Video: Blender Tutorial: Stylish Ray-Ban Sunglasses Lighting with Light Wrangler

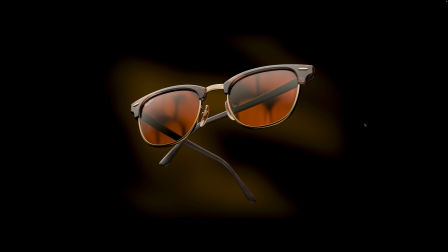[0:00]
Today we are creating a lighting setup for this scene where we have these classic Ray-Ban sunglasses. It's a fairly simple setup. We only have three main lights and one background light.
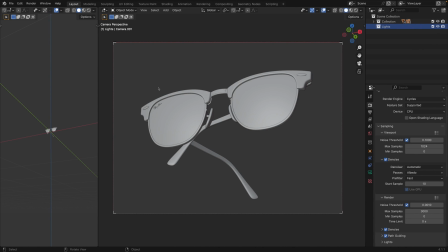[0:17]
So let's jump straight into it. Before we add the first light, here's a quick tip.
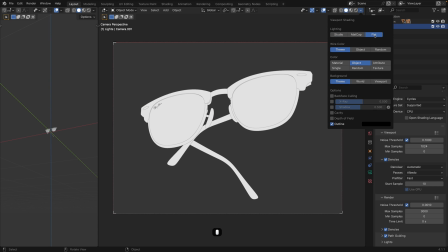[0:24]
I often use this flat viewport shading when searching for the camera angle and trying to come up with an interesting composition. This kinda helps to eliminate all distractions and concentrate solely on the shapes.
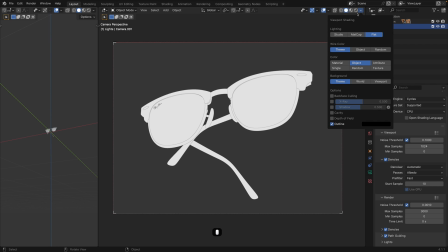[0:43]
Yeah, and it's a simple life hack if you want, and it often helps me to find something interesting in terms of composition.
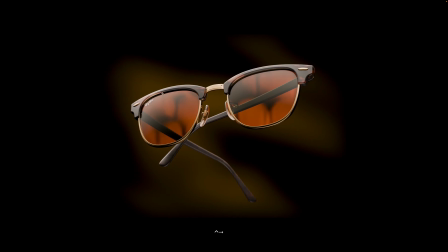[0:53]
I actually don't know if I've managed to do it here, but I hope you like what we got. It's kinda, you know, type of unconventional dynamic positioning, or at least I tried to get something unconventional.
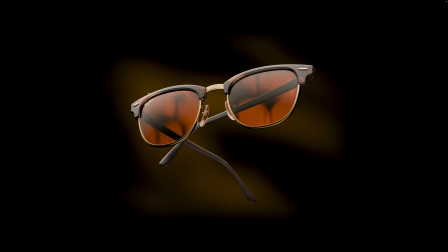[1:09]
Yeah, okay, so the first light we will be adding is positioned slightly to the left and above the object, and its main purpose to illuminate the front side of the frames and both glass parts.
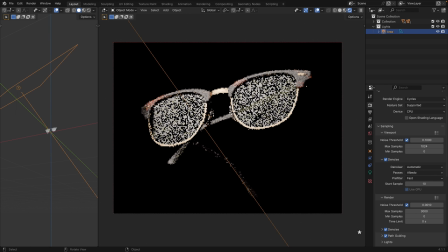[1:29]
Initially, I want the light to cover the entire glasses with no visible hard edges on our reflections. And once we achieve the right position and the size,
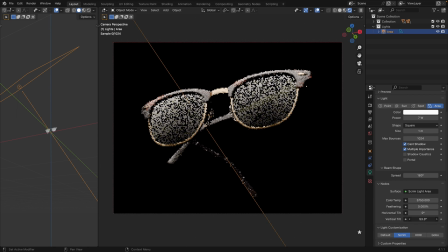[1:47]
I then use the vertical tilt slider to create this type of vertical gradient and bias the gradient towards the top. Okay, as you can see, this creates this beautiful gradient effect on the glasses,
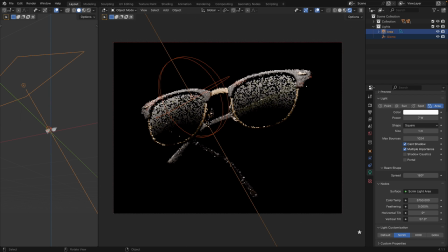[2:04]
helping to highlight their 3D shape.
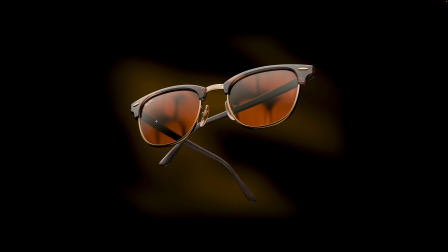[2:09]
The next light is positioned to illuminate the frame from behind, helping to highlight and shape the contours of our glasses.
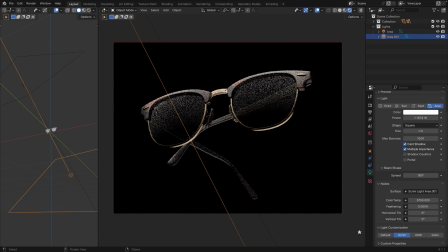[2:23]
To see its effect more clearly, let's isolate the light.
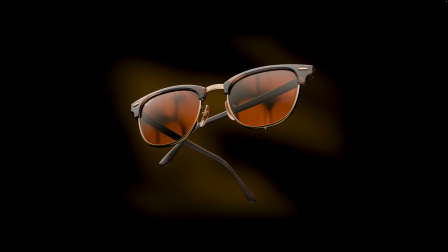[2:30]
As you can see in the target shot, this light appears a bit narrower on the frames.
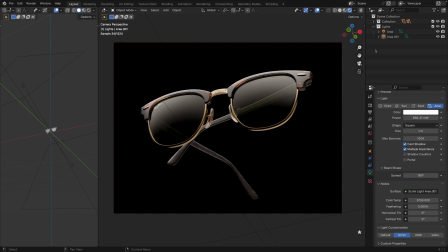[2:38]
We can try to replicate that by decreasing the light size and maybe slightly adjusting its position using orbiting mode to get the highlight mostly on the rib or the bevel of the frames, I should say.
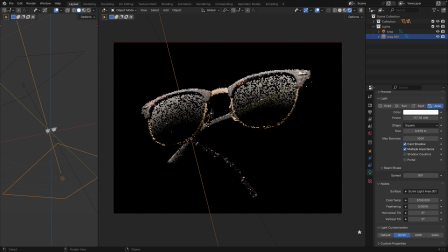[2:58]
Just like that. Yeah.
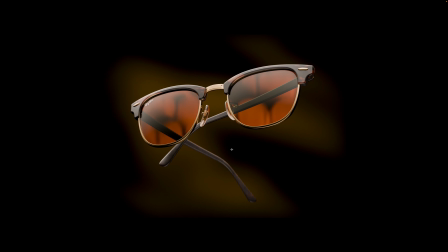[3:08]
Now we're getting to our third light that plays an interesting role here. It's the light that provides the textured reflections on the glasses, which, by the way, I achieved using solely the Light Wrangler's built-in HDRI textures,
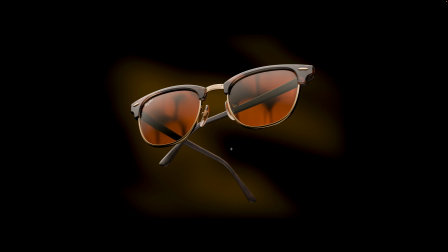[3:26]
as we have a few abstract options in the built-in collection. By the way, I am planning to expand this collection, but even now,
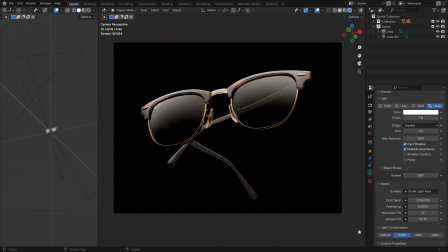[3:35]
I believe we have enough options if we bring a spark of creativity to our process. So let's add our light and immediately switching to orbiting mode,
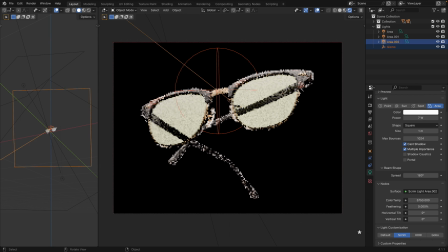[3:50]
because we need the light to be positioned behind the object. Okay, now we see this plain uniform reflection on our glasses. Okay, let's select the texture, and this is the one that I mentioned.
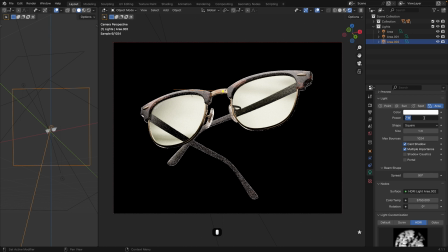[4:06]
Okay, let's decrease the brightness
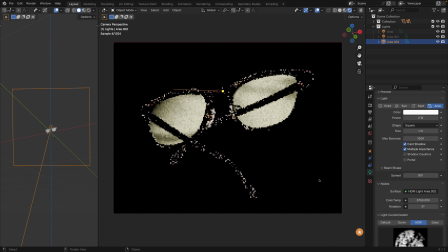[4:10]
and isolate this light to see how it looks. Okay, we need to decrease the brightness even more and make the light much smaller to adjust the scale of the pattern.
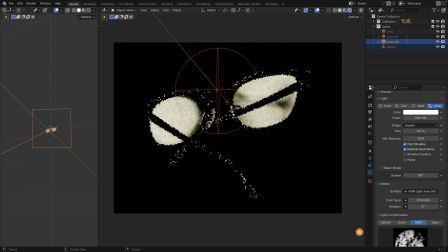[4:27]
Okay, now we can adjust the position of our texture on the glasses. It's kind of endless process with infinite possibilities, but we just need to select something that looks fine.
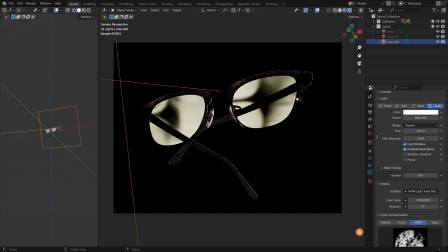Okay, I'm not happy with the narrow spread on this light because it kinda reduces the gradations
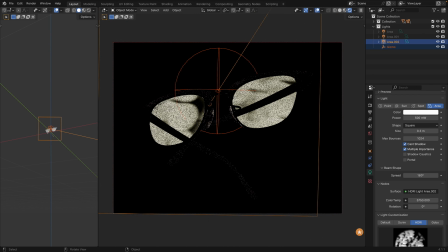[4:59]
on the HDRI texture. Let's fine-tune the position to match the feeling, kinda, feeling we have in our target shot, because we won't be able to exactly replicate the texture position, but that's not necessary here.
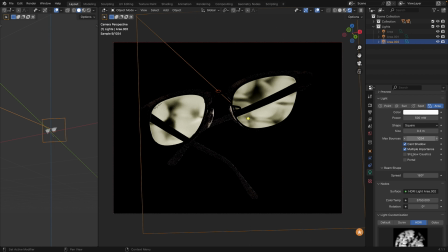[5:17]
Okay, the next step is to select the color for this texture.
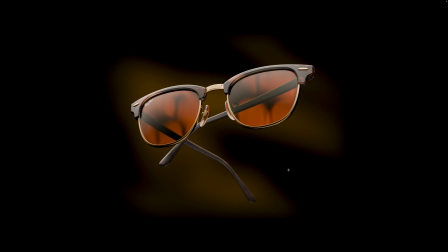[5:22]
I thought would be great to complement the color of the frames, which I believe made of a horn or something like that. I can't actually recall the exact term in English. I think it's a horn, yeah, horn frames or something like that.
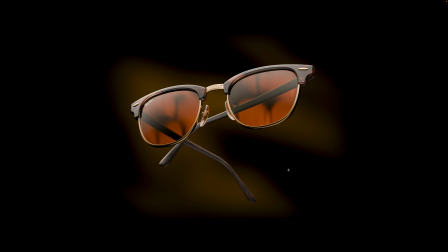[5:40]
So let's just adjust the color temperature to achieve this very, very warm light.
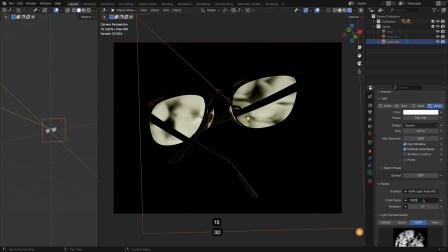[5:47]
I found that setting it to approximately 1500 Kelvin works quite well here. Let's dim the light significantly.
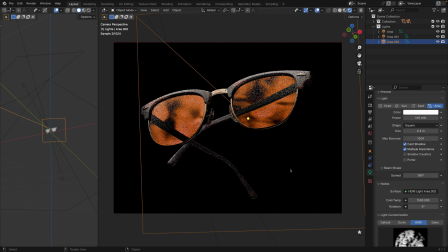[6:01]
Okay, now let's bring back the rest of our lights to view the entire lighting setup.
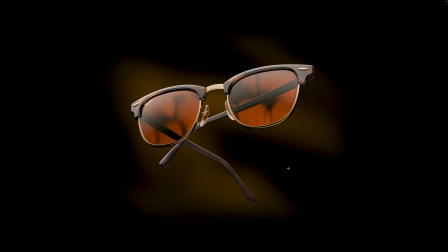[6:08]
As you can see, we have a combination of the
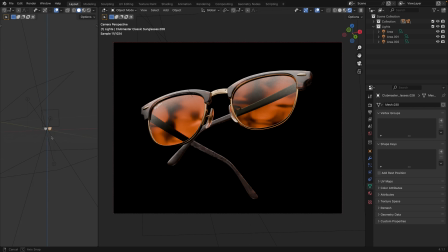[6:13]
gradient frontal light and the textured backlighting,
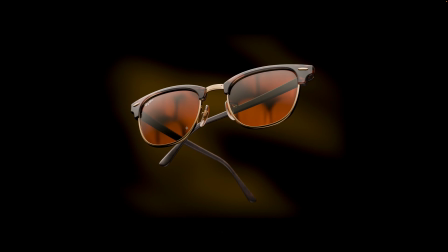[6:19]
and it quite similar to what we have on the target shot.
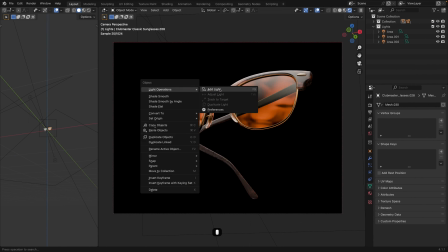[6:27]
Now let's add our final light, which will serve as a background.
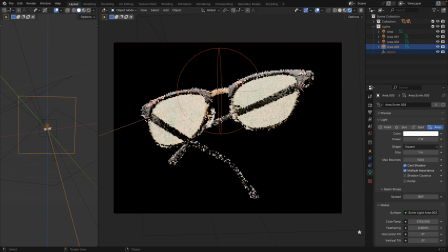[6:32]
In this shot, instead of illuminating any planes in the background, I just used the light itself as a background plane. Adjusted the scale to roughly match the overall frame size.
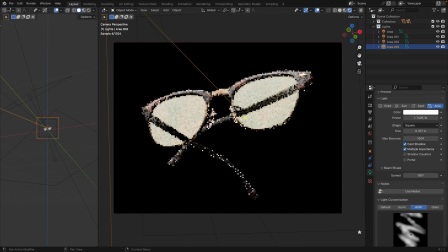[6:48]
Okay, now let's switch to HDRI light customization mode and select the texture that I found quite complements this kind of zigzag positioning of our glasses.
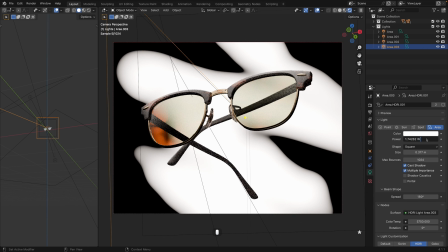[7:00]
This texture, as you can see, has roughly similar shapes, and I think it works very good here.
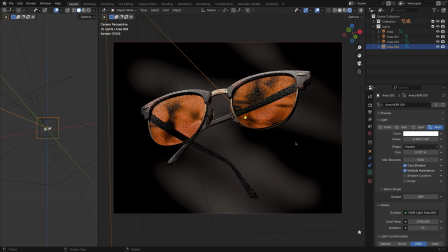[7:08]
Okay, let's reduce the brightness, and for selecting the color,
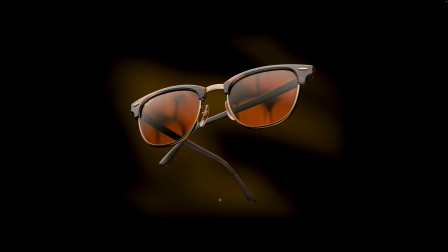[7:13]
we will not use the black body temperature here, because we need an unusual color.
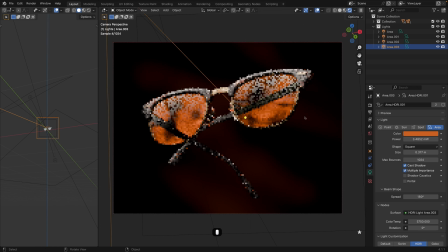[7:21]
So here I used trick I often use, which is eyedropping the main color here and shifting the hue to create slightly different but still harmoniously complementing color, creating some kind of a monochromatic color scheme.
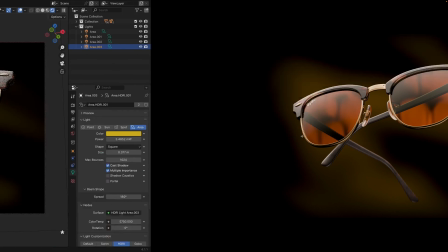[7:39]
I believe monochromatic is the correct term when you have a spectrum of hues within a close range.
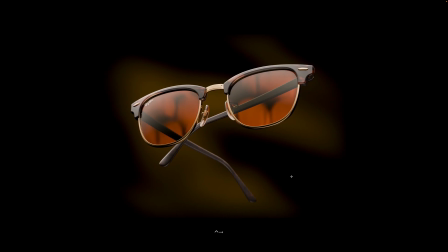[7:46]
So now we have a
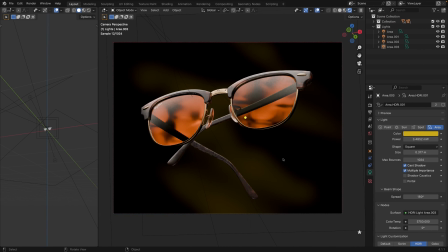[7:50]
greenish goldish aura that complements the frames and creates a balanced aesthetic, not really overpowering the object or going too crazy, because we're dealing here with classic sunglasses.
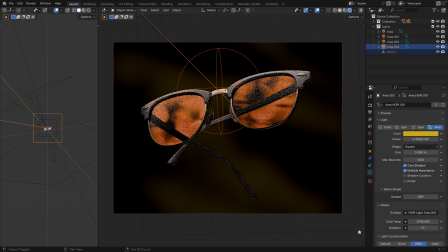[8:05]
We perhaps already went too far with the red texture reflections on the glasses, but I think it's quite interesting here, and I think it works.